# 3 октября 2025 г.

Hello. We continue to explore daytime lighting setups. To reinforce your knowledge, let's change the location.
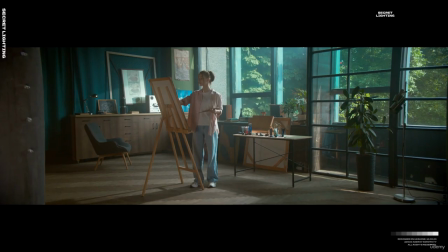The main feature of this location is the large windows.
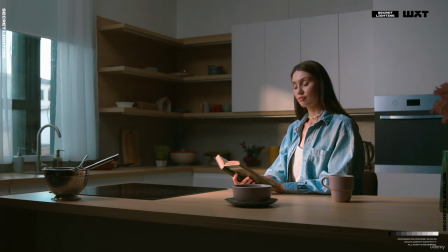If in the previous kitchen location we had only one window that provided little light, and the rest of the room was quite dark,
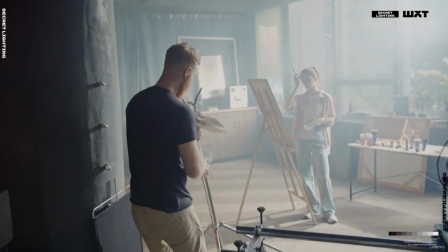in this case, we have a large location with big windows that we do not cover with curtains,
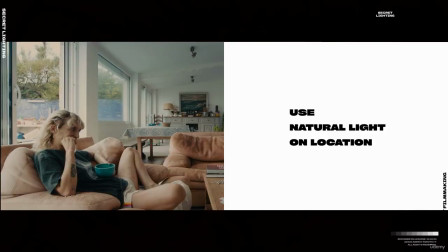and now we will be creating the image in a lower key. If your location has fairly good natural lighting, you should definitely take advantage of it.
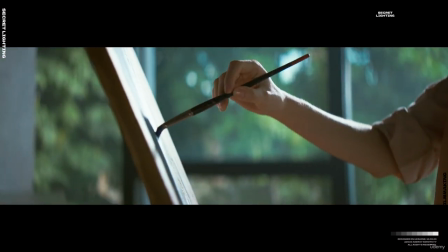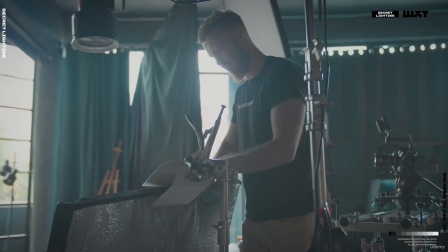Before setting up our lighting scheme, let's take a look at the location and see what we can do with it.
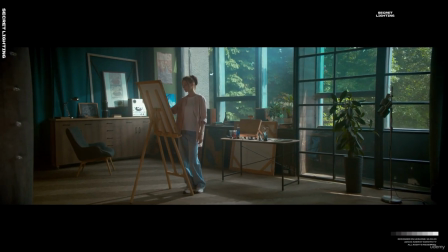Thanks to the large windows, our location has decent fill light, but due to the cloudy weather, the sun isn't coming through the windows.
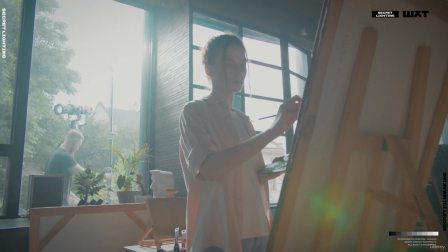The main character is quite dark and will definitely need to be lit.
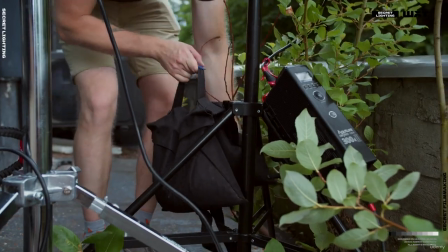So the first thing we do is go to the balcony and set up the aperture 600D Pro with a Fresnel lens.
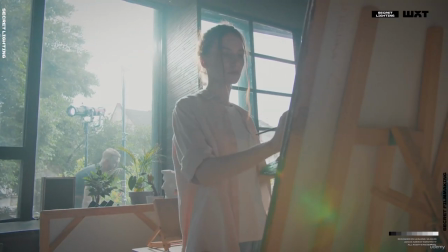This light in our case will be the key and will work as an imitation of a sunbeam, breaking through the trees and hitting the location. The second device we set up is the aperture 300D with a spotlight,
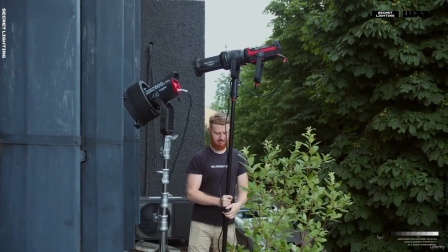and it will work for us in the background, again simulating a beam of sunlight.
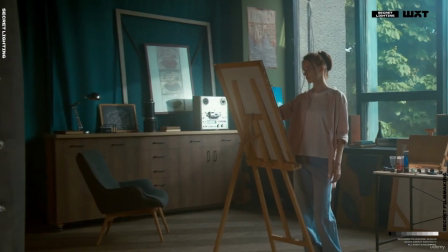We direct it at the nightstand and trim the beam with barn doors so that it looks like a beam coming through the window and forming a characteristic pattern.
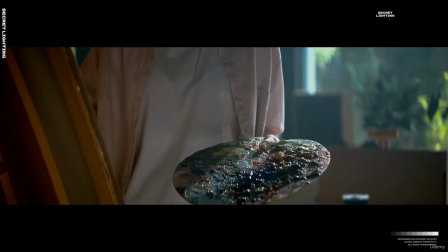Now the location looks as if the sun is shining through the trees.
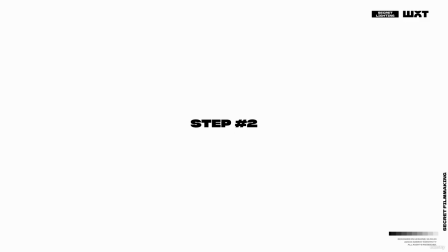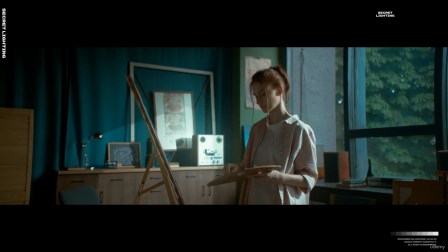But the main character still looks dark from the camera's side.
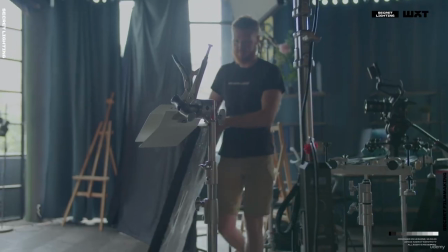For this, we will use foam and the aperture 300D with a Fresnel lens.
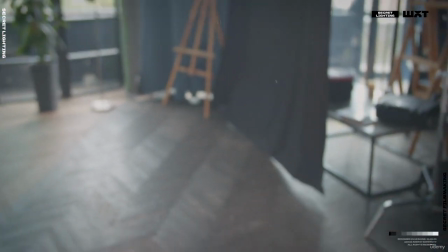In this case, the foam will simulate the reflection of our sunlight from the walls or floor.
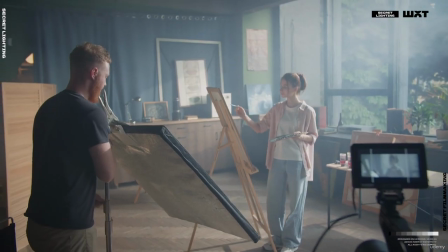We place the foam quite low, near the floor, and our device above this foam, working from top to bottom.
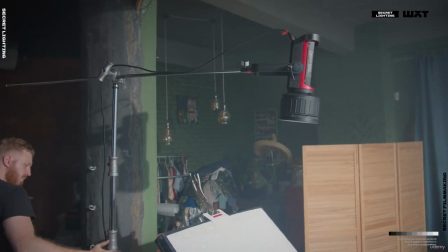It is important to remember that with this setup, you do not need to light your foam at maximum power.
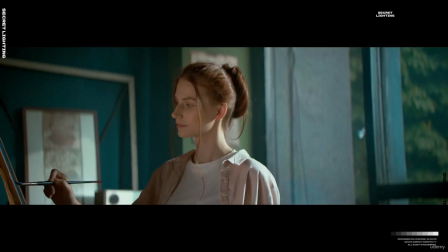This will result in unrealistic lighting on your main character.
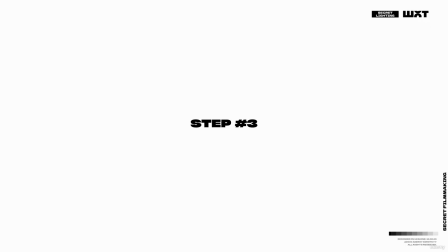For better control over the image, we add black fabric as negative fill.
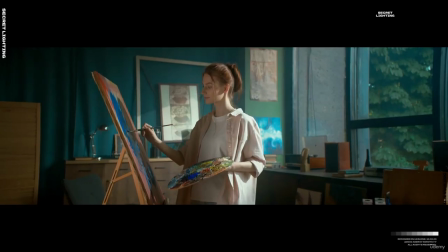This will give us control over the light and create a smooth transition on the model's face from the harsher beam from the window,
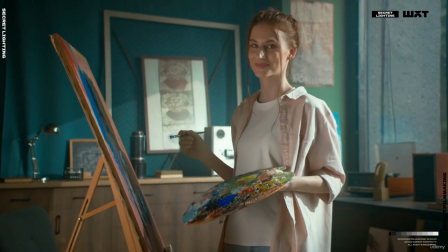and our foam, which works from floor level.
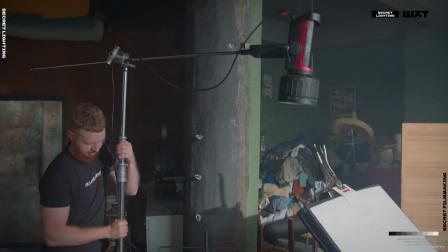In our wide shot, we had to move our equipment, which works with the foam, quite far back, and accordingly, the foam itself.
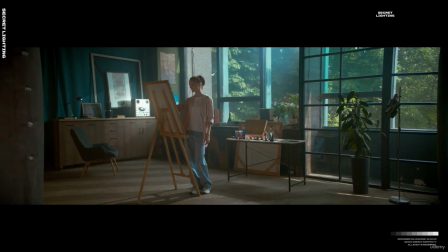We did this to ensure that neither the stands nor the equipment would appear in the frame.
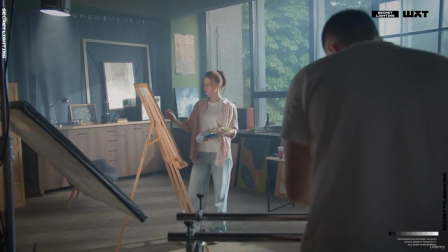However, for closer shots, we have the opportunity to bring our setup, foam, and equipment closer to the model. By moving our equipment and foam closer to the main character, we were able to achieve softer light on her face. An important element of our scene is filling the location with smoke.
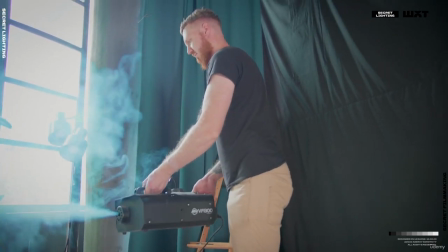We used a smoke machine specifically to increase the volume in the frame.
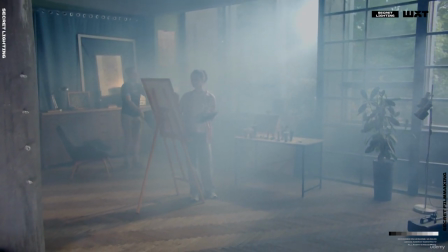When you fill your location with smoke, and have, for example, beams of light from the window like we do,
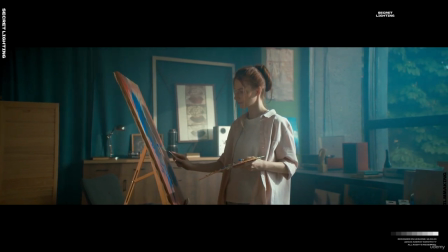they become more defined, the image becomes softer, the shadows become lighter, and overall your shot becomes more cinematic,
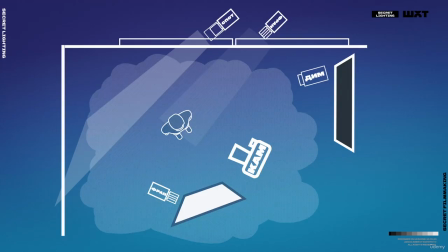depending on the size and angle of your shot. It is perfectly normal to adjust the position of your equipment by a small angle. For example, on the balcony, we moved our key light so that it wouldn't appear in the frame.
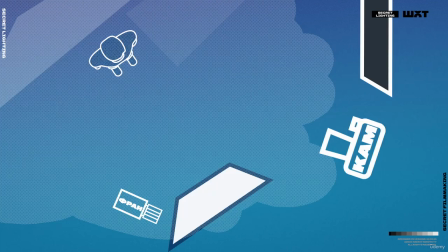Similarly, the foam with the device working in it periodically changes its position.
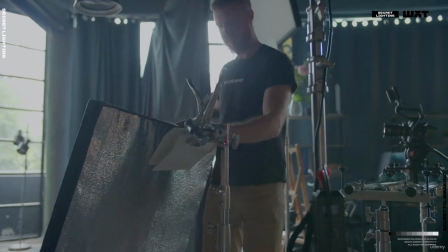This is done to achieve a more advantageous image.
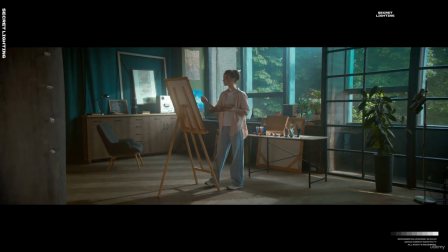For example, in a wide shot from this angle, the face will look three-dimensional, but if you change the angle, the image may become flatter.
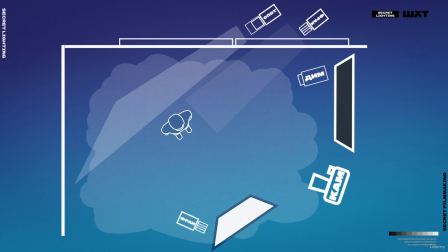Accordingly, if you change the position of your equipment, and your setup remains intact, then it is completely normal. So let's go through step by step what we did in this location. First of all, we set up our key light.
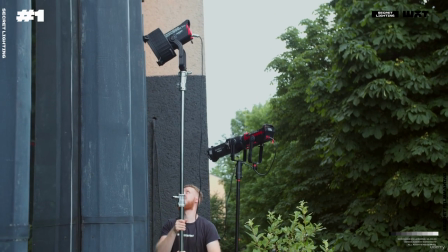In this case, it's the aperture 600D Pro, which is working from the balcony, with a Fresnel lens, and it acts as a hard beam of sunlight.
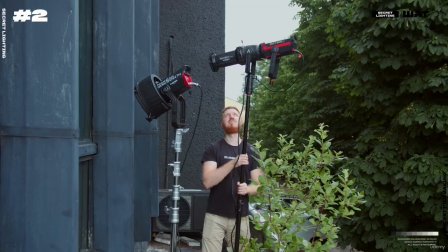The second step was working on our background, and this involved using the aperture
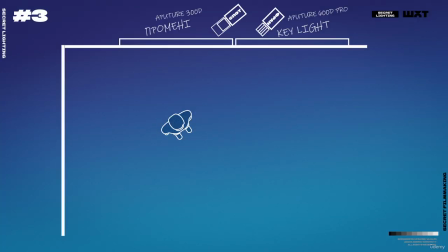300D with a spotlight attachment to increase the exposure on our heroine's face. We used the aperture 300D with a Fresnel lens, which works from top to bottom into the foam on a C-stand.
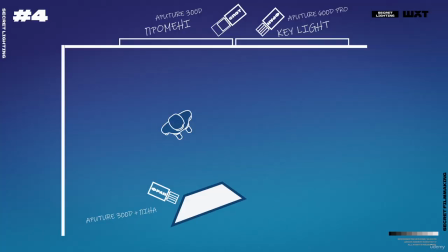For better control over excess light on location, and to create additional depth, we used black fabric for negative fill.
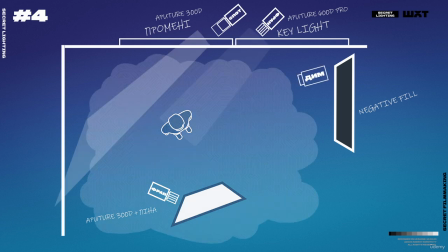We also used a smoke machine to add volume to our frame, soften the shadows, and highlight the beams. Use different setups and practice more. And remember, to create a great quality image, you don't necessarily need a ton of light.